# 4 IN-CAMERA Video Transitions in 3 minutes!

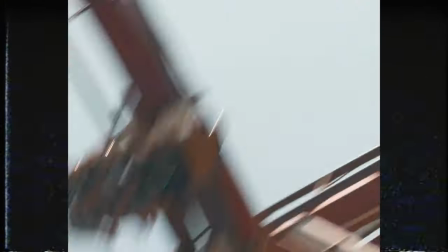Hey, today we're talking about in-camera transitions. I'm gonna give you a quick run-through some of my favorite camera transitions and how to get them.
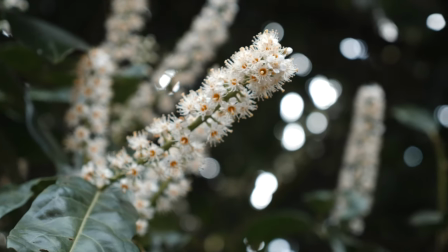The basic of these transitions is how you open and close the clips. You're finding for a great way to stitch these clips together.
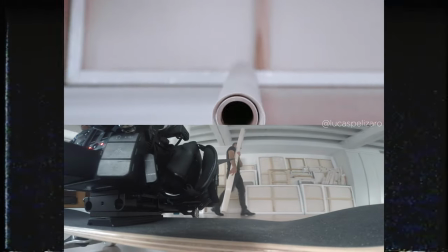Which means you need to be in tension about how you're shooting and don't hold back.
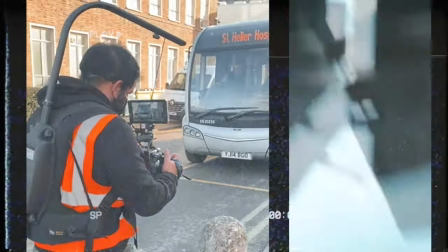Just a piece of advice, it's very unlikely that you're gonna get a perfect shot in your first try, so give yourself a fighting chance and do multiple takes.
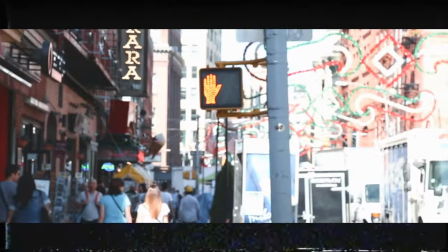Some of these transitions might include a little bit of editing, but they'll always turn out better if you know exactly what you're doing while you're shooting.
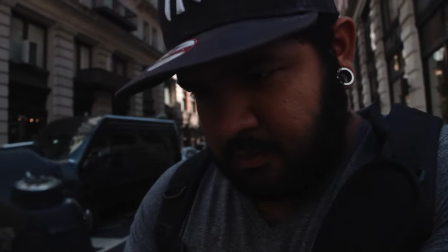Let's start with the most basic one, which is a panning or tilting transition, which means once you're done with a clip, give your camera a quick pan or tilt.
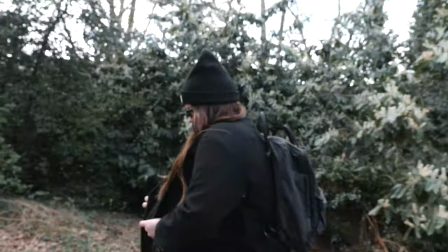Now the important thing is that the following clip needs to start with a similar pan or tilt.
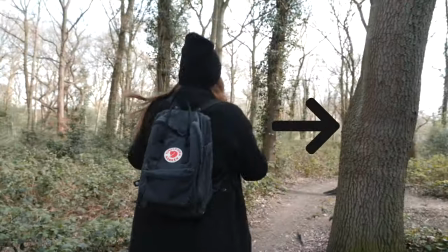So if your previous shot ended with you panning to the right, now you have to pan right into your clip.
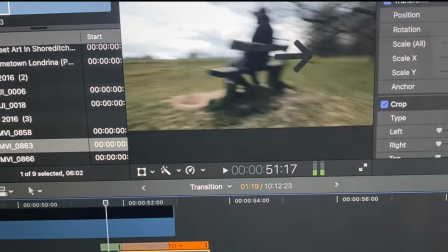That'll give you the best results. It'll give you enough motion blur between two clips that the transition will come out seamless.
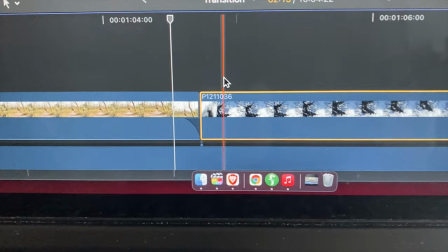A little editing pro tip on this transition would be to just do a crossfade between
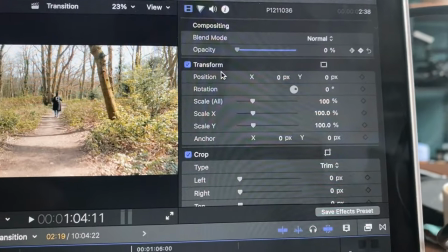these two clips just so that you really lose that point of cut on the motion blur.
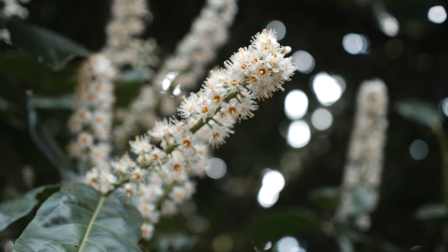Now this is a zoom transition and this can be done in many ways. I'll share with you how I go about it.
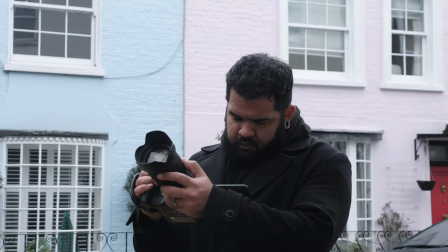So the way this transition works is either by pushing yourself forward or using the zoom in the lens to do the pushing.
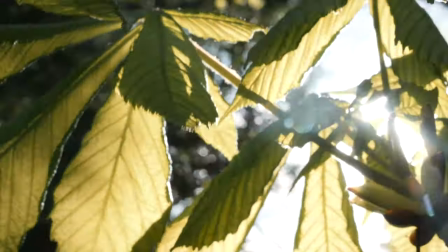If you're using the lens make sure you zoom in quickly. what we're looking for here is that moment of motion blur so we can find our cut.
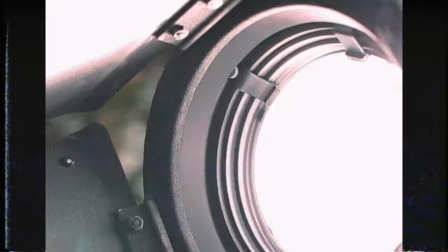And you guessed it, the following shots should start with the same movement that you did in the shot before. If you did a zoom in with the lens, make sure you do the same movement.
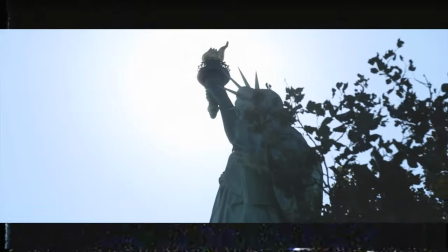Or if you did a push in in person, make sure you do that similar movement. This transition works really well if you're going from a wide to a closer shot.
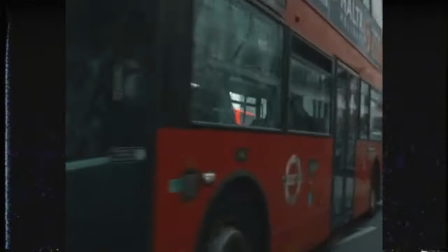Making sure the transition follows the movement or the action of the story will help amplify what you're trying to tell.
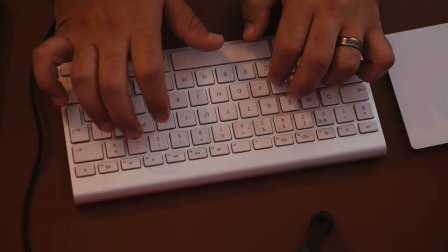Now moving to transitions that take a little more post-production.
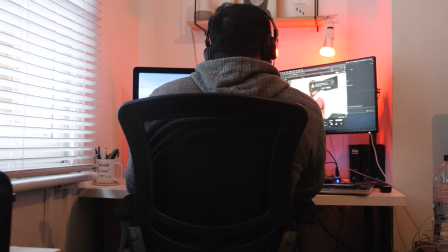These still have the elements of in-camera transitions but the stitching really comes together in the edit.
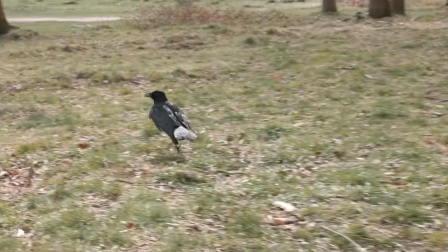Start with the masking transition. For this you need to end your clip on passing through something.
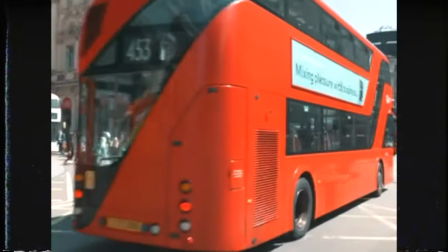This also works really well if something's opening or closing or anything that wipes the image clean.
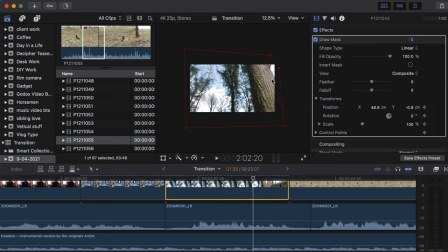When you bring this to the edit is very straightforward. You just need to create a mask that will follow the subject as wiping across the image.
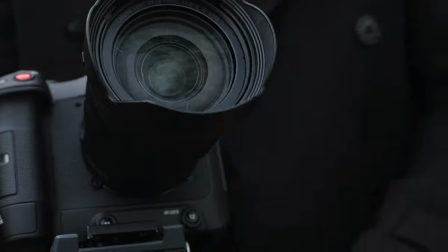The great thing about this technique is that you don't need to add anything to the following image.
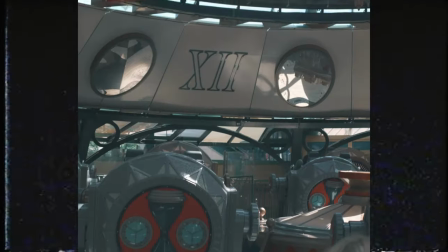Which means that if you have a shot that you want to make it a little more interesting, you just need that first shot and you can cut into the second.
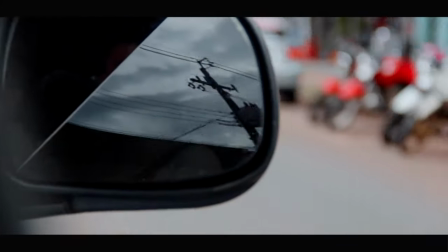And the last one is one of my favorite transitions. I really enjoy using film burns and glitches and all those things fit in really well with my style.
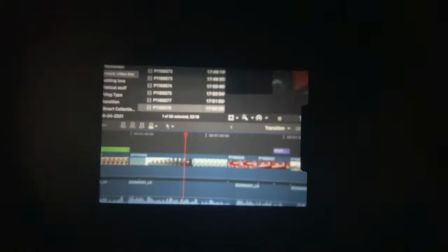Grab your phone and film through the eyepiece of the camera. That way you get this odd perspective between clips.
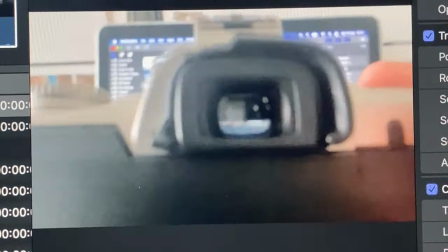You bring that into the edit and find a couple of frames that will fit well and that's your transition.
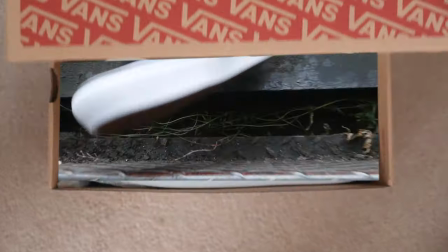Any of these transitions can be done and can be adapted. It's up to you on what direction you take them.